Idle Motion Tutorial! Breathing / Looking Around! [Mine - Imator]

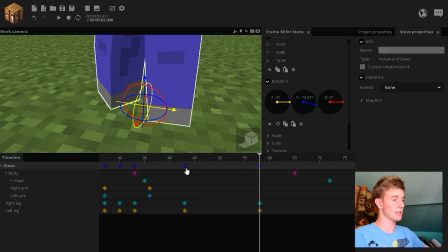As you see, this leg is now in the same place as it was before, like he took a step.
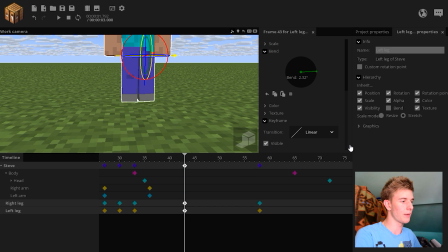But then again, it's not very realistic. I want to apply an ease in and out to the entire thing.
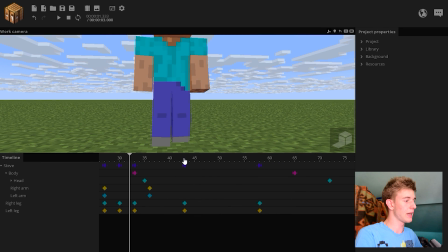So he took a step, but then again, this leg isn't too realistic.
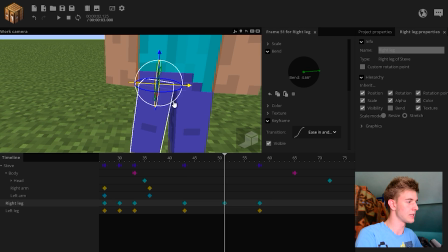Go to the half of the motion and put this leg to be in the same position as it was before, like on the same place.
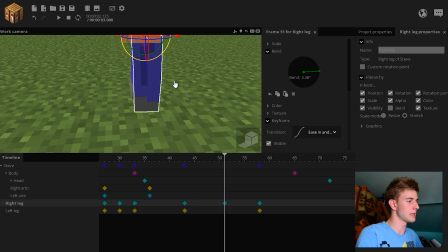This leg isn't supposed to move yet.
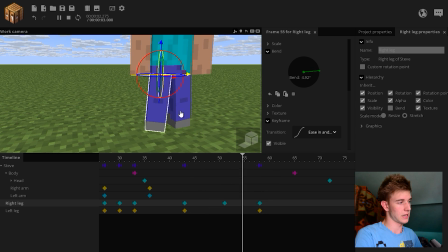Okay, yeah, small moves like this are okay, because as you see, it looks realistic, kinda, in a way.
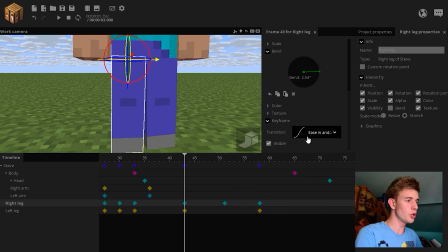Like you already took that little bit of a step. You should apply an ease in transition to it though,
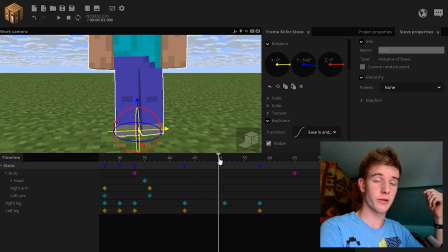because this is an ease in and out transition, and halfway through the transition is just an ease in. halfway to the end is an ease out.
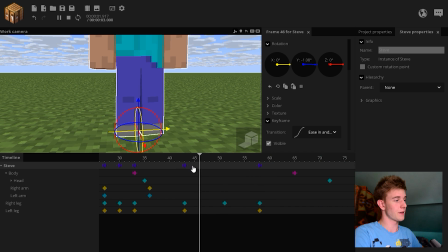This is how we get an ease in and out transition. And this looks decent. But one more thing I want to point out. In between the last 2 frames, he should lift his leg up because he's taking a step.
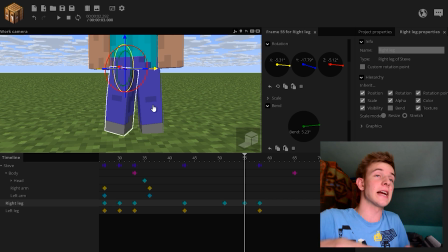He can't just slide it across the floor. He has to lift the leg to make the step. Animate that.
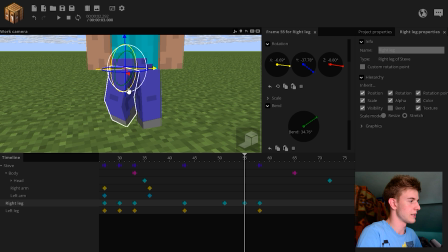Make his leg lift a little bit. Maybe turn it sideways a bit. So it's like, it doesn't look too nice.
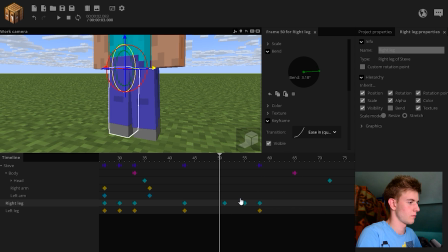I think I lifted too much. Try to mess with the transitions, whichever one suits you.
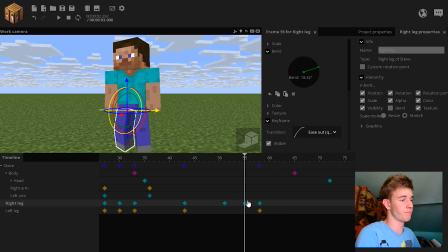I mean, yeah, this doesn't look too bad. I just put an ease into the first one and an ease out to the second one.
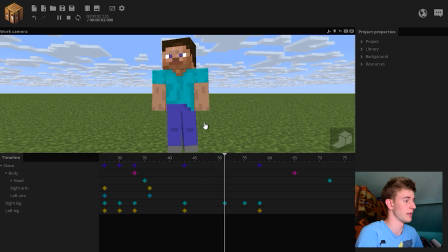That's what I did. One more thing now.
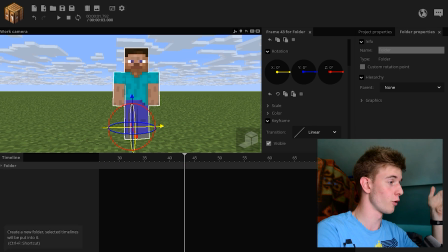I already screwed up because I should put the Steve in a folder first, so I have an overlapping kind of thing. So what I should do is put Steve in a folder and animate the folder. I should use Steve simply to be turned sideways and stuff, but I already messed up.
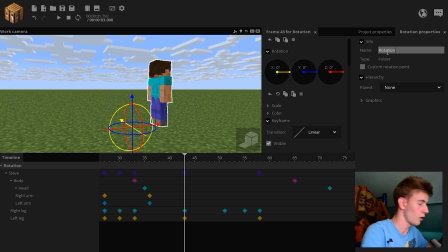What I want to do now to fix this is put the Steve in a folder, call the folder rotation, go on to Steve and go to the inherit options. Untick position. Keep the rotation on, but untick the position.
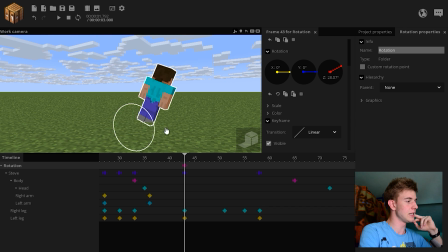So once I will rotate the folder, Steve is gonna rotate, but not inherit the position.
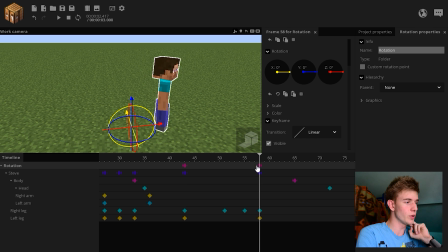So he's gonna rotate in place. This is what I wanted. Create 2 keyframes of Steve here, and in the middle, when he takes the step,
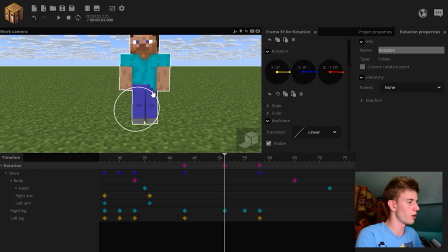he should be leaned, so he stands on this leg, the one that's on the ground.
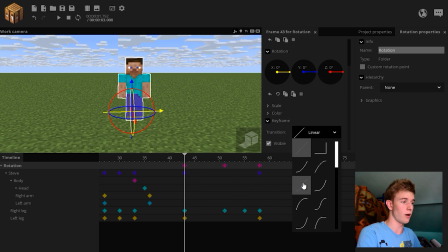So as you see, this looks a lot better. Now, I want to give an ease in and out to both of these so it's more smooth.
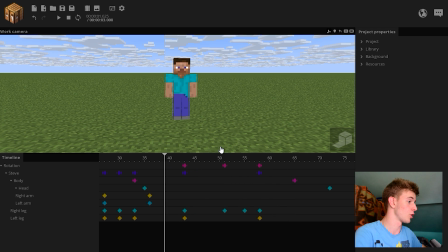As you see, he took a step, looked around, but his arms also have to be moving.
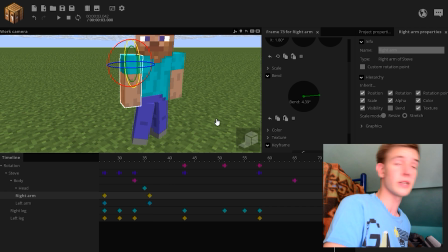Steve turned in his right direction, so it's only normal for his arms to rotate facing that direction. You're gonna see what I mean when I actually do it. It's hard to explain with words. Again, use the overlapping action.
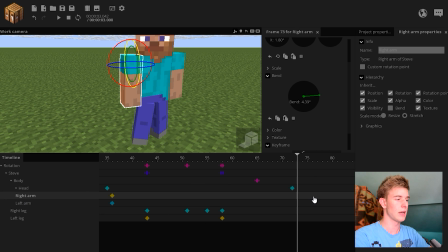The arms have more overlap than the head. I should place the arms even further back away from the body. Turn the arm facing that way because he's looking at that direction. Maybe bend it a little bit or something, just like that.
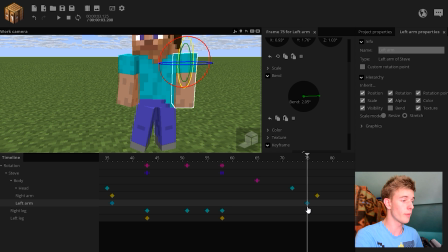The other arm doesn't have to be exactly under the right arm. I like to overlap the arms a little bit so it's even more smooth.
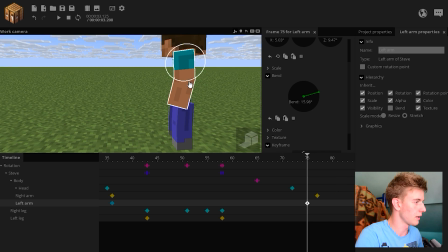Like, that's a personal preference. Would have gone something like this. Like, this is what he did.
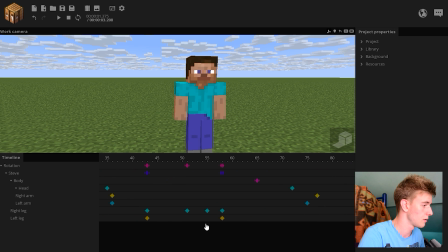He took a... Yeah, I don't see the problem here.
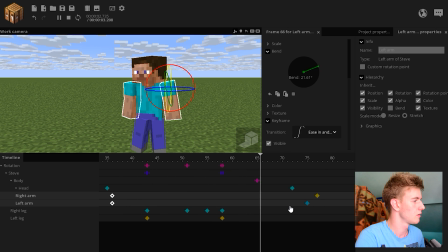Maybe let's try easing it out. It all looks too smooth and sloppy. Blah. What I should do is probably create more keyframes, because this is where Steve takes a step. This movement from this frame to that frame, this movement in between, is going over the entire step.
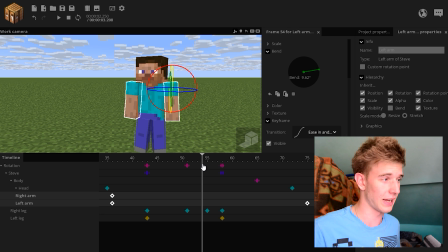When Steve takes the step, his arms would have moved. Like, I should probably make more keyframes just for the arms.
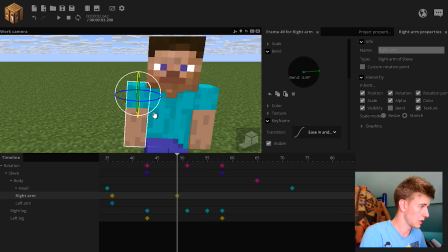So delete the last ones. Like, let's this arm backwards.
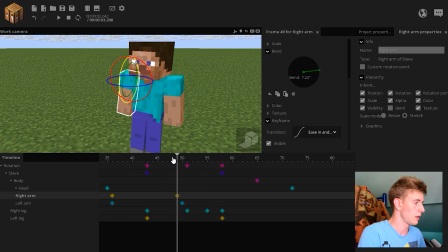This arm go backwards. Like, yeah, he extended his arms like so. When the animation reaches this point, we should place the arms as we initially intended to.
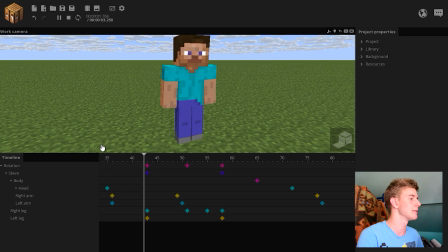So let's take a look at what we just made. Yeah, that's something, I guess.